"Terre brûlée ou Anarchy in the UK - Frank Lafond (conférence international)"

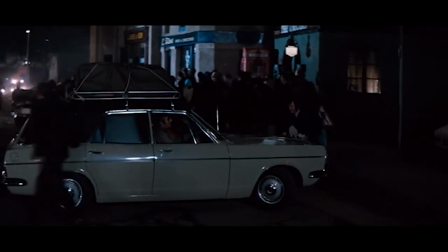1480s
Il n'en reste pas moins que dans tout le film, vous avez une bande qui est prête à tout et qui va croiser que des personnages qui eux aussi sont prêts à tout.
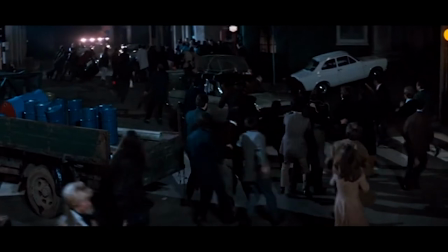1488s
Vous avez une rupture au niveau politique,
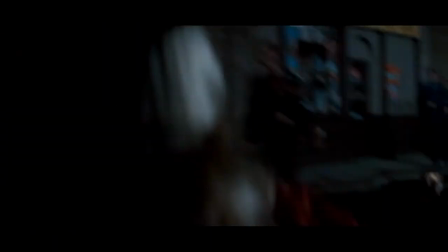1491s
le gouvernement disparaît et remplacé par le gouvernement provisoire et au point de vue individuel on a une sorte de retour à l'animalité,
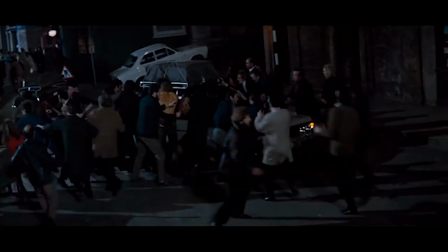1498s
d'instinct de survie qui s'instaure très très vite. Au mieux, au milieu de cette anarchie généralisée, ce que vous avez sont des
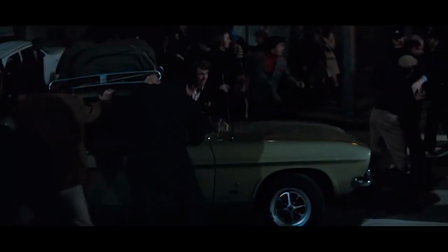1505s
Il y a l'idée dans ces films-là, c'est que quand l'organisation sociale politique vole en éclats, qu'est-ce qui va s'instaurer après comme type d'organisation ? Et ce que montre ce film-là, un peu moins que le roman le faisait, mais quand même, c'est qu'il va y avoir en général des bandes organisées autour d'un personnage, d'un leader.
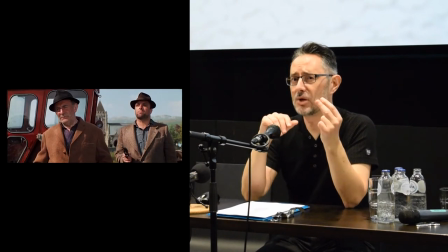1525s
Et autrement dit, ce n'est pas du tout des mini-démocraties qui vont s'instaurer.
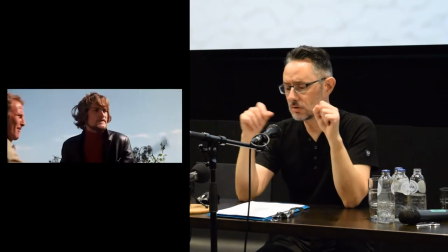1531s
C'est plutôt un retour à un Moyen-Âge avec des souverains locaux qui vont prendre le pouvoir.
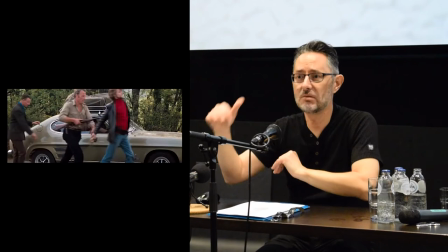1538s
C'est cette idée-là qui est sous-jacente dans le film et qui est très présente dans le roman. Formellement, vous avez tout un tas de ruptures.
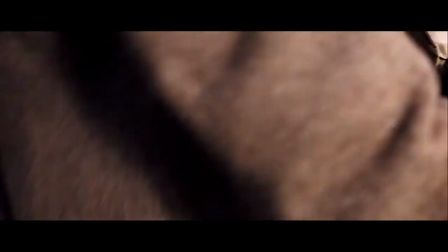1544s
Dans un premier temps, vous avez ce que je vous ai montré, à savoir ce long montage. On arrive en plein milieu de l'histoire. Les personnages sont déjà sur le point de partir de Londres. Donc il y a forcément un retour en arrière explicatif. il part sur la route, vous avez un autre retour en arrière, le récit est complètement interrompu par ça, par ces retours en arrière, mais aussi par ça, par ce genre d'image.
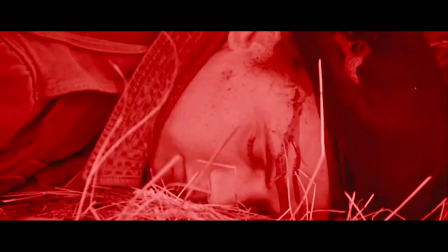1564s
Tout au long du film, vous allez avoir des flash-forwards qui vont, semble-t-il, nous dévoiler une partie de ce qui va se passer, mais à chaque fois, ce sont des choses très fortes.
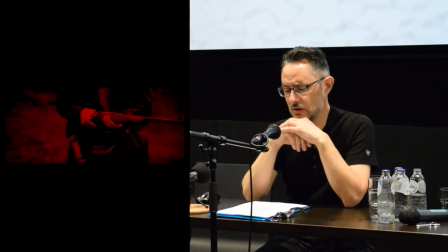1572s
À chaque fois, l'idée qui était présente dans le roman, mais en fait, c'était un peu différent, il y a l'idée que les choses ne vont pas bien, mais vraisemblablement, elles seront encore pires au prochain tournant. Vous avez énormément de ruptures comme ça, vous avez des arrêts sur images, vous avez des images en négatif, vous avez des ralentis,
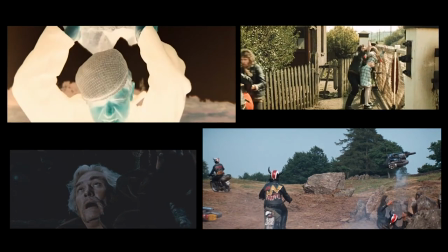1592s
vous avez tout un tas de choix formels qui contribuent aussi à déstabiliser le spectateur.
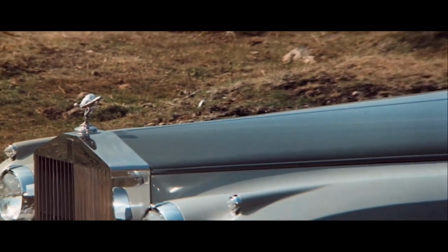1600s
L'image que vous voyez ici, c'est qu'à la fin, vous avez quasiment comme une sorte de publicité intégrée dans le décor d'une Rolls-Royce.
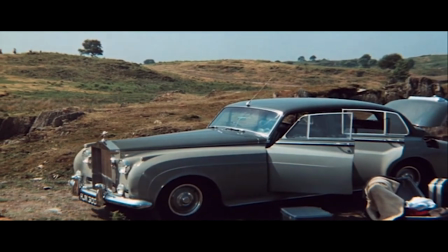1606s
Vous voyez les personnages arrière-plan marchent, continuent leur avancée vers le nord,
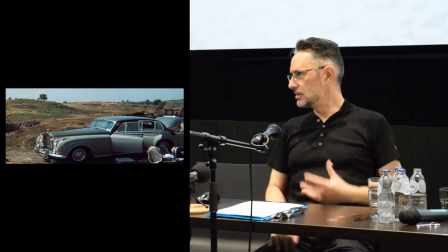1610s
et vous avez une voix off qui dépeint les avantages, les qualités, le luxe de cette Rolls-Royce.
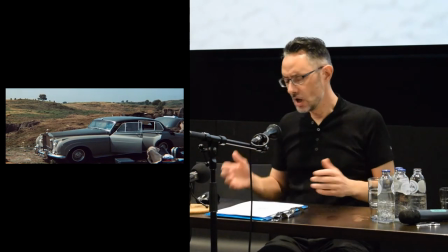1619s
Ce qui n'a absolument aucun sens, bien entendu, c'est totalement incongru. La présence d'une voiture est incongrue, le commentaire est incongru. et de cela Wilde disait à l'époque à la fin je montre la terre mourante représentée par une Rolls Royce abandonnée que j'ai allongée d'environ 35% pour que la Rolls Royce la plus longue pour que ce soit la Rolls Royce la plus longue et la plus sophistiquée de tous les temps mais elle est toute seule et abandonnée comme un vieux Kleenex que sont la richesse, le luxe et la perfection technologique si le corps se meurt en fait tout ce que fait Wilde c'est qu'il veut nous impliquer dans la fiction, il veut nous impliquer et il choisit aussi en même temps des procédés qui, tout en nous appliquant, nous positionnent en dehors du film. Nous font prendre régulièrement une position de recul par rapport à ce qu'il montre. Pour nous faire réfléchir, bien entendu. C'est quelque chose qu'on retrouve dans d'autres cinémas, cette idée de recul par rapport à la fiction pour nous intégrer davantage dans le propos du film. Bon, alors, quand il avait lu « Printemps silencieux », Wilde avait pensé que Carson avait vraiment exagéré, qu'elle avait dramatisé outre mesure la situation.
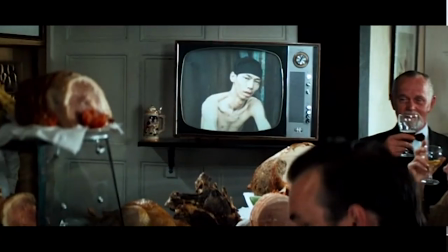1692s
Il avait vu l'évolution de la crise et il s'était dit finalement qu'elle n'avait pas eu tort. Bon, Wilde, d'emblée, ne prend pas de gants.
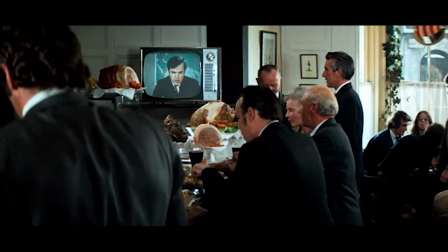1699s
De deux façons, il va montrer l'indifférence. C'est une idée qui compte, on retombe ce que j'ai dit tout à l'heure en introduction.
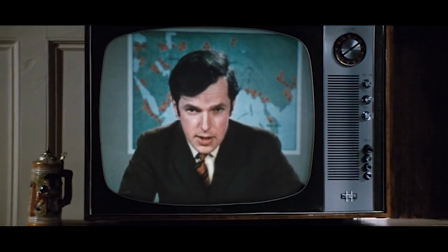1706s
L'indifférence des Anglais, en l'occurrence, qui sont en train d'avaler goulûment de la nourriture,
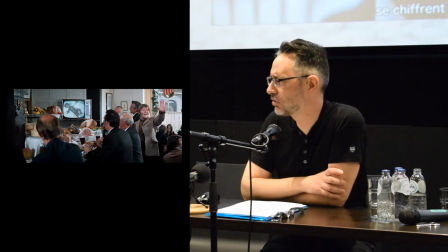1712s
tout en ne prêtant absolument aucune attention aux images absolument atroces de famine qui sont montrées à la télévision.
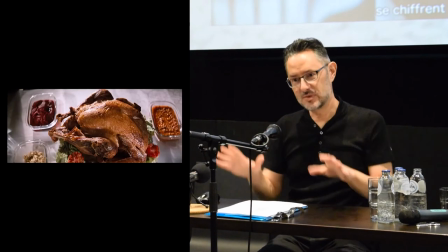1719s
Donc il y a un montage, il y a deux montages parallèles dans la même scène, et on sait que le montage parallèle est une arme très souvent utilisée par le cinéma de propagande.